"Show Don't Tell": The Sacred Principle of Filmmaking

When I see a writer who creates symbols out of objects, I mean, this is great writing. For example, the movie Jurassic Park, Dr. Hammond's Amber-Tipped Cane.
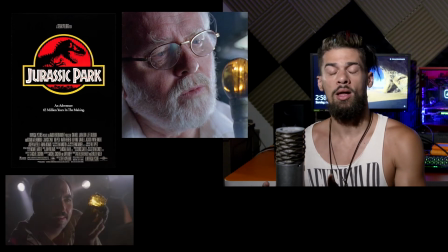They reference this cane a lot throughout early on in the movie.
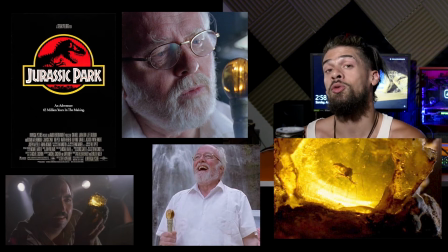And it's because they're trying to explain to the audience how they clone dinosaurs,
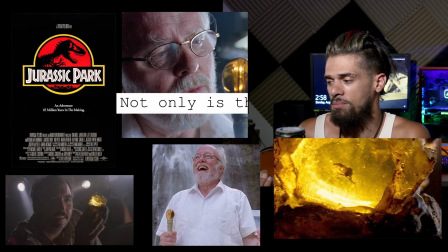because they found some ancient mosquito in some amber that had blood in its belly,
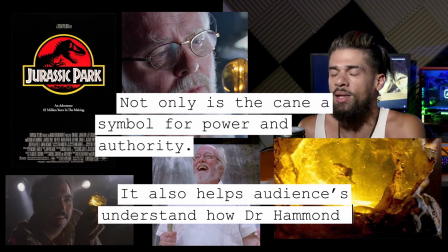and it was old dinosaur blood. I mean, it's difficult to explain.
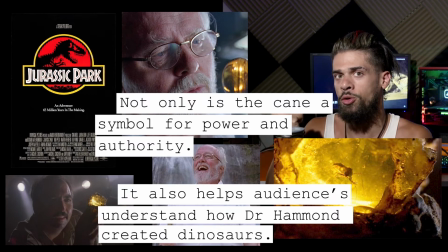They do, they explain it, But they also have this symbol that they show you of this amber with the mosquito and a big close-ups of it So it kind of helps the audience understand a little more by seeing this similar I don't know what but I get it this mosquito in there
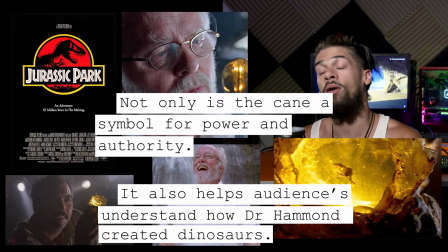and somehow it helps them understand. This is what I mean Show don't tell you're using physical objects to symbolize things. Like another example, the movie Titanic. The heart of the ocean. I love this prop.
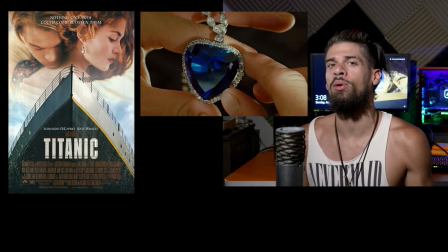It's such a great, memorable object in a movie. Everybody remembers that. Early on in the movie, it acts as a McCuffin device.
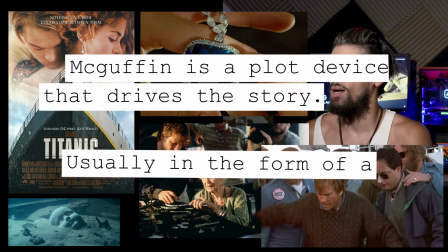Everybody's going after it. It helps drive the story a little bit.
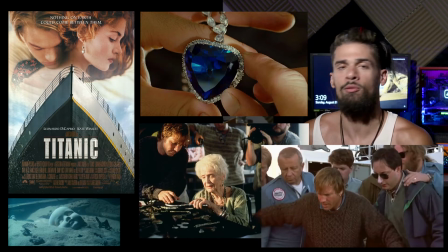But then it becomes a symbol for Rose's love with Jack. And that's why she kept it all those years.
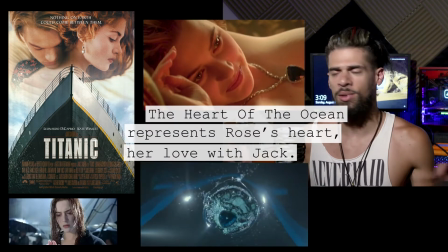And at the end of the movie, she throws it back in the ocean. Because she's old and she's about to die.
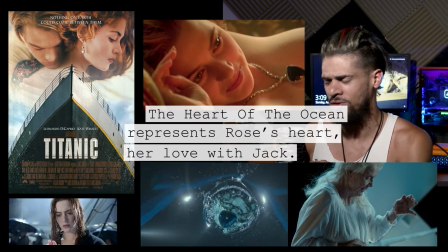And she'd rather her precious object go back to where it came from than to see it go into the hands of these greedy a-holes. That's the hallmark of a great McGovern device. It means everything but nothing at all. Everybody's after it. It's super valuable. but by the end of the movie it actually doesn't mean anything and the characters and their journey that's what's more important. Anyways back to what I was saying using objects. Another example I want to throw in here because this one's a great example is the movie The Patriots. Early on in the movie Mel Gibson has his boys murdered by British soldiers
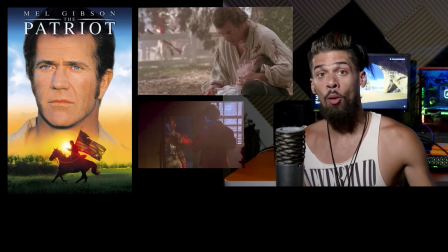and the ironic thing was that the boy was actually obsessed with soldiers and toy soldiers.
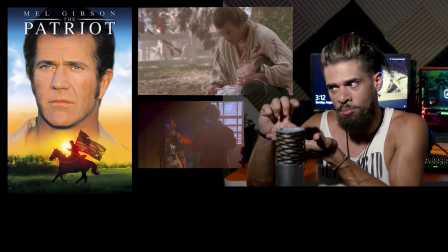He wanted to be a soldier when he grew up and he had these little metal figurines that he used to play with.
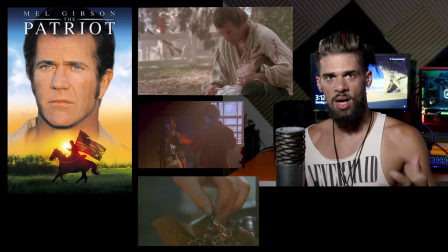You know Mel Gibson because of his character, he hates war and he didn't want to fight, but he ends up fighting anyway to avenge his fallen son.